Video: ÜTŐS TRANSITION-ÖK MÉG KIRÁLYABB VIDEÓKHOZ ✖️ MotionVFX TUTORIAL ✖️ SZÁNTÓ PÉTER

Ha erre a videóra kattintottál, feltehetőleg érdekel, hogy hogy lehet ilyen creamy b-rollt csinálni, azaz olyan átmeneteket egyik klipből a másikba, ami észre sem vehető és teljesen magával ragadja a nézőt. Ma pontosan erről lesz szó, bemutatok plugineket, tervezéseket, mindent, de először néhány példa jön, és az intro, kezdjük el!
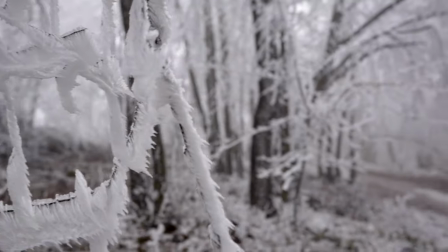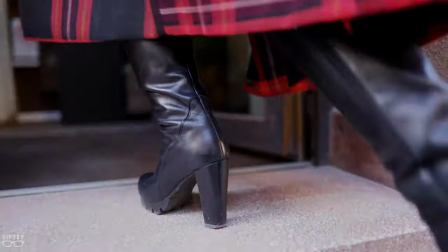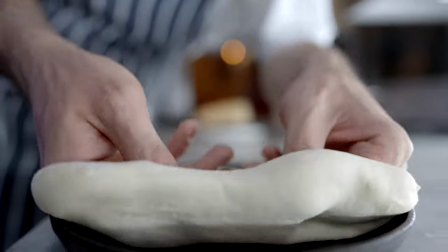Hogy tetszettek? Kérlek, írd meg kommentbe, hogy melyik volt a kedvenced, vagy hogyha bármilyen kérdésed van, de most vágjunk bele a titkos projektbe, amit még nem osztottam meg, és hogy mit, hogy találtam ki.
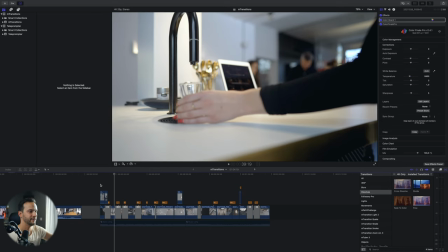Nos, kezdjük egy olyan átmenettel, ahol az első klippen állványon vagyunk, és a még nem látható szereplő lesz a mi foregroundon, tehát vele fogjuk az átmenetet megcsinálni, és a következőben ugyanőt láthatjuk.
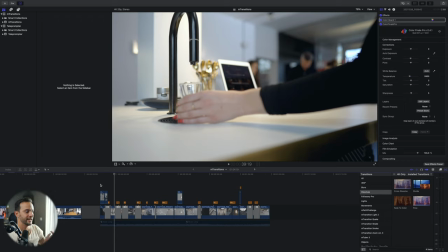Hogyha megnézzük, akkor egy statikus képből, ahogy ő átmegy, és elhomályosítja, elsötéti a képet, onnan tudunk átmenni, és avval a mozgással, ahogy ő jött balról jobbra, úgy visszük át konkrétan a kézbe, ami egy ugyanolyan mozgás igényel,
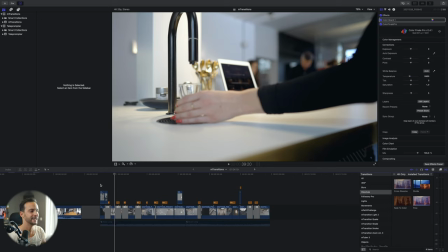de nyilván teljesen máshogy vagyunk, és így lehet ezt a seamless érzés, ezt a dolgot bemutatni.
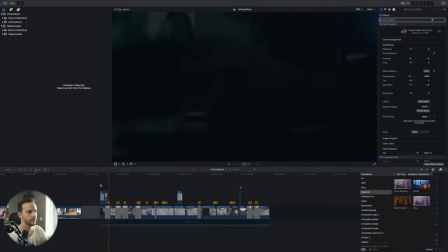Ugyanennek a folytatása a második rész, ahol rá szerettem volna zoomolni az iPad-re, ugyanis itt konkrétan úgy lehet csinálni kávét,
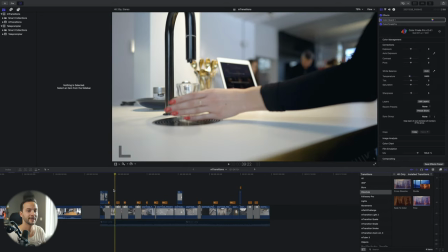hogy iPad-en benyomjuk, hogy mit szeretnénk, és ez az okos kávéfőző megcsinálja, viszont mivel kézből vettem fel ezt a felvételt, nem tudtam úgy ráfókuszálni, hogy az rendben legyen, úgyhogy itt első körben ezt az átmenetet én az M-Transition-nel oldottam meg,
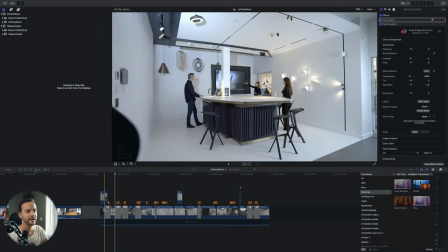és az M-Transition-nek konkrétan a Custom Fade-in rengeteg mindent be lehet itt állítani, például az,
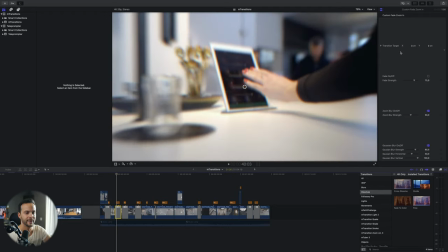hogy legyen egy fade, legyen blur, többféle blurt be lehet állítani, és ezt a bulge-ot, ami egy ilyen boom, ilyen pattanás, én azt nem szeretem, úgyhogy nem használtam, viszont a Prisma effekt nagyon jó, és így, amikor átmegyünk a következő klipre, akkor tényleg olyan érzés, mintha én tökéletesen toltam volna át.
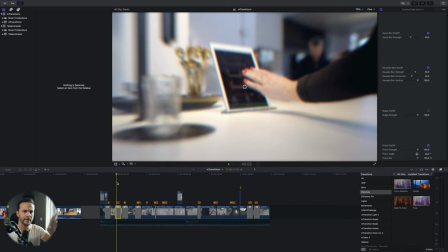És ahogy ő emeli el a kezét, ugye bal kézzel van, és balról jobbra viszi át,
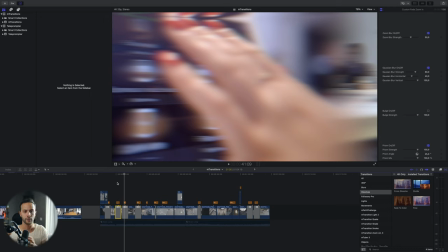a következő shotot is úgy vettem fel, hogy balról jobbra volt a slideren a kamera, és tudtam, hogy ezt fogom csinálni, hogyha megnézzük, akkor a kéz mozgásával, és a kéz volt a foreground, megyek át a következő klipre, ahol ugye láthatjuk ezt a balról jobbra menő irányt.
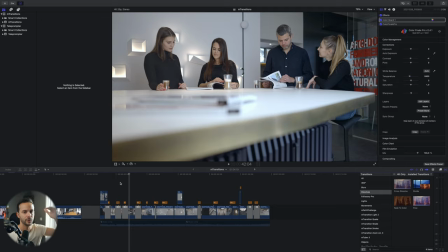Ez a balról jobbra menő irányba viszont fontos volt az, hogy látszódjon az asztal, ezért ilyen alulról vettem fel az egészet, mert az asztalnak az oldala pont olyan színű, mint amikor én a következő klipnek a szélébe megyek át, ahol egy tévé van, ez egy irodának a kávézója, és szerettük volna bemutatni, hogy mennyi mindenre lehet használni ezt a teret, és amikor bejártuk a helyszínt, nekem egyből feltűnt, hogy vannak azonos anyagok, ugyanolyan színű, ugyanolyan a textúrája, és ezeket szerettem volna kihasználni, ezért tudtam azt,
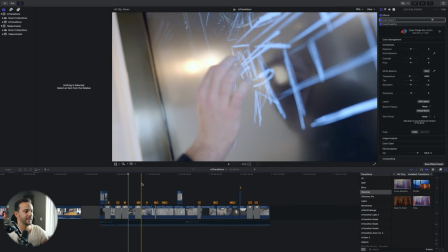hogy az asztalból én szeretnék átmenni a tévét körülvevő keretre, és hogyha megnézzük, akkor pont úgy megyünk át, hogy úgy néz ki, mintha abból a keretből jönnénk ki.